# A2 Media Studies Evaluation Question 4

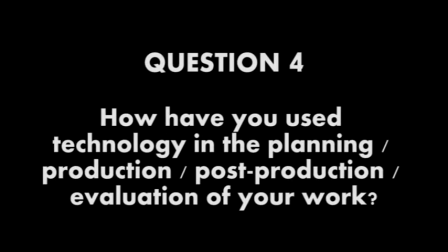Hello, I'm Ben Trangmar, and this is question 4 of my A2 evaluation.
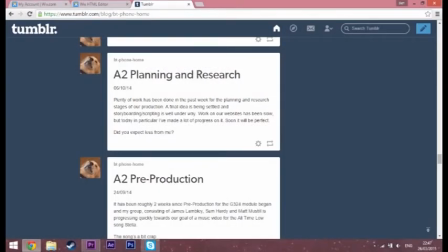For every part of my evaluation, I used various kinds of technology. In the pre-production, for example,
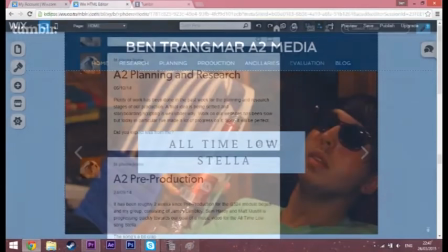I used the blogging site Tumblr to record progress and ideas before writing up plans in full on a website created with Wix.
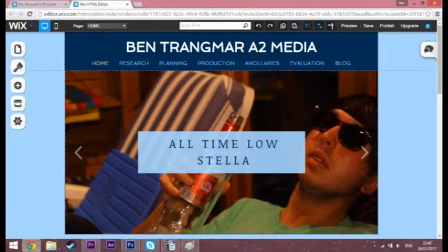By waiting until information was collected by all parties on Tumblr before we uploaded it to Wix, we had more time to discuss the specifics and get every option heard and analysed.
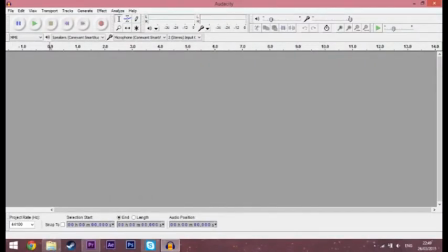To present the information we found and discussed, I used a few different formats for some variety. I recorded a short analysis of music video institutions using the Audacity program,
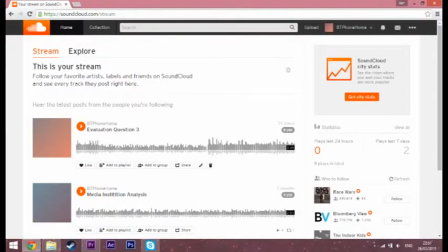then uploaded it onto SoundCloud, which could then be listened to on my Wix website.
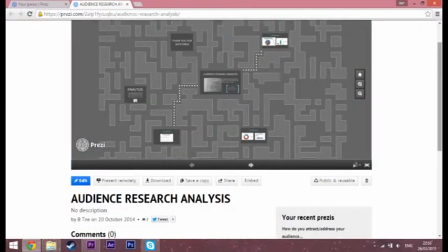Prezi is a PowerPoint-like tool which I use to display graphs and evaluation of a music video questionnaire which we created,
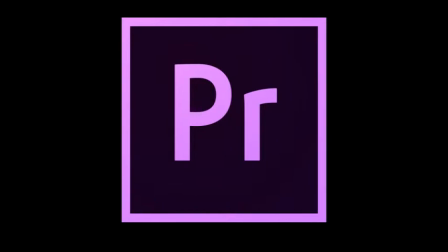and for both a group introduction video and a set of GIFs we used Adobe Premiere Pro
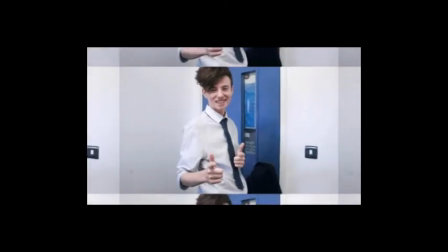CS6 and After Effects CS6 to show aptitude for the software and practice editing techniques.
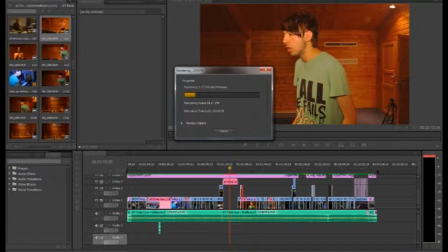These two software were the most important in our production phase. Here is a screenshot from the finished project in Premiere.
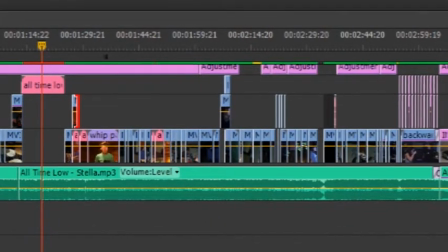Here you can see the multiple layers of our video. The process of cutting and stitching shots together was much more challenging than at AS,
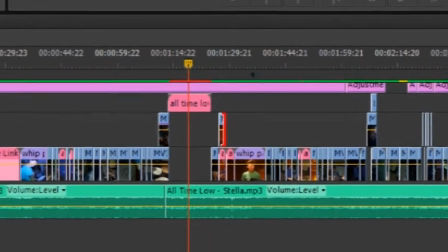as the form of the music video required editing to match the pace of the song. In some cases, as can be seen here, the shots were too long,
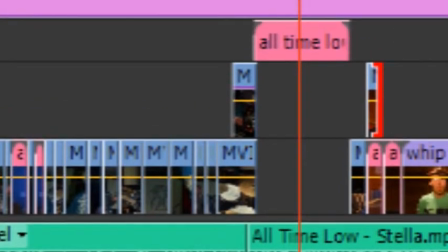so I overlaid another shot in order to make a split screen and keep the action flowing at a quick pace.
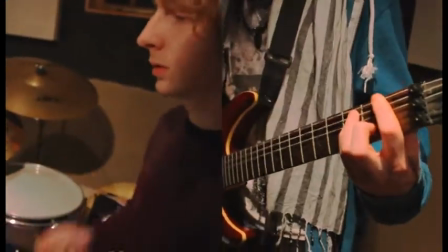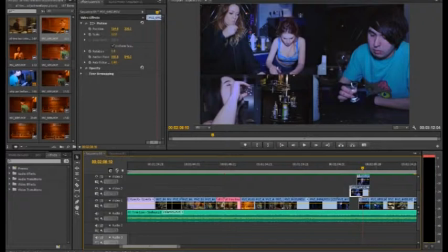Other examples of the editing include this, another split screen. This was very well received because of its uniqueness and is, I quote, like a real American music video.
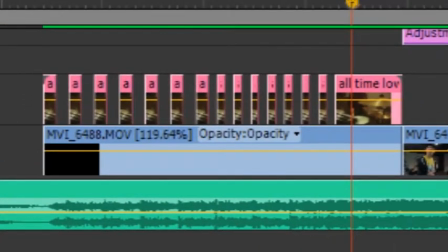Another simple effect is shown here which blends the two settings together by cross-cutting extremely quickly between both the drumming and the narrative. This was also praised for its energy.
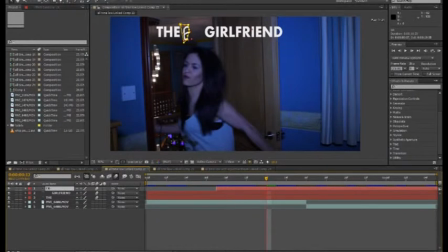After Effects was more challenging to use, but I believe worked very effectively, especially in the adding of the titles. Masking was the key technique used here, as you can see from the yellow polygon,
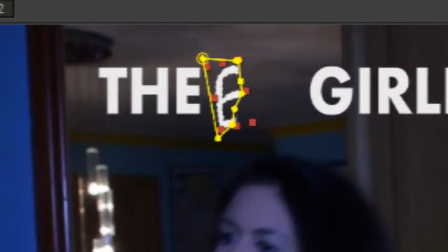and I used it to create the effect that the EX dash is being handwritten along with the different font.
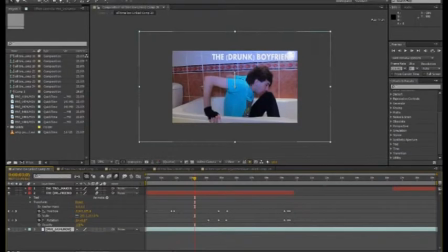Keyframe motion is another technique I used a lot, and it creates a humorous element as the title seems diegetic, despite clearly not being so.
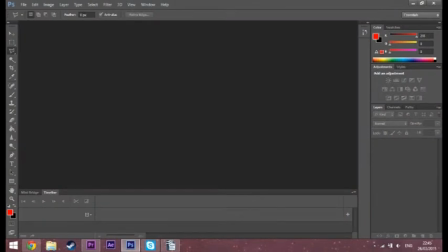For the ancillaries, we used Photoshop almost exclusively for their design. I was not responsible for the creation, but I did record information about the planning for the website.
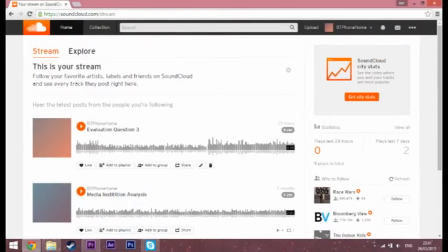In the evaluation, I used a lot of the techniques I am familiar with, SoundCloud, video and slideshow, all for ease of accessibility.
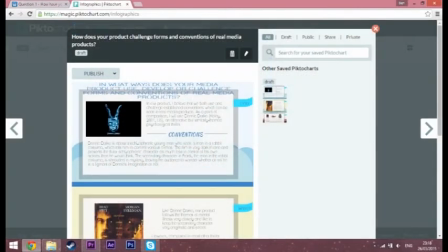I also used Piktochart, an infographic maker for question 2, as it helps to change the visual style of what could otherwise be a plain, uninteresting wall of text.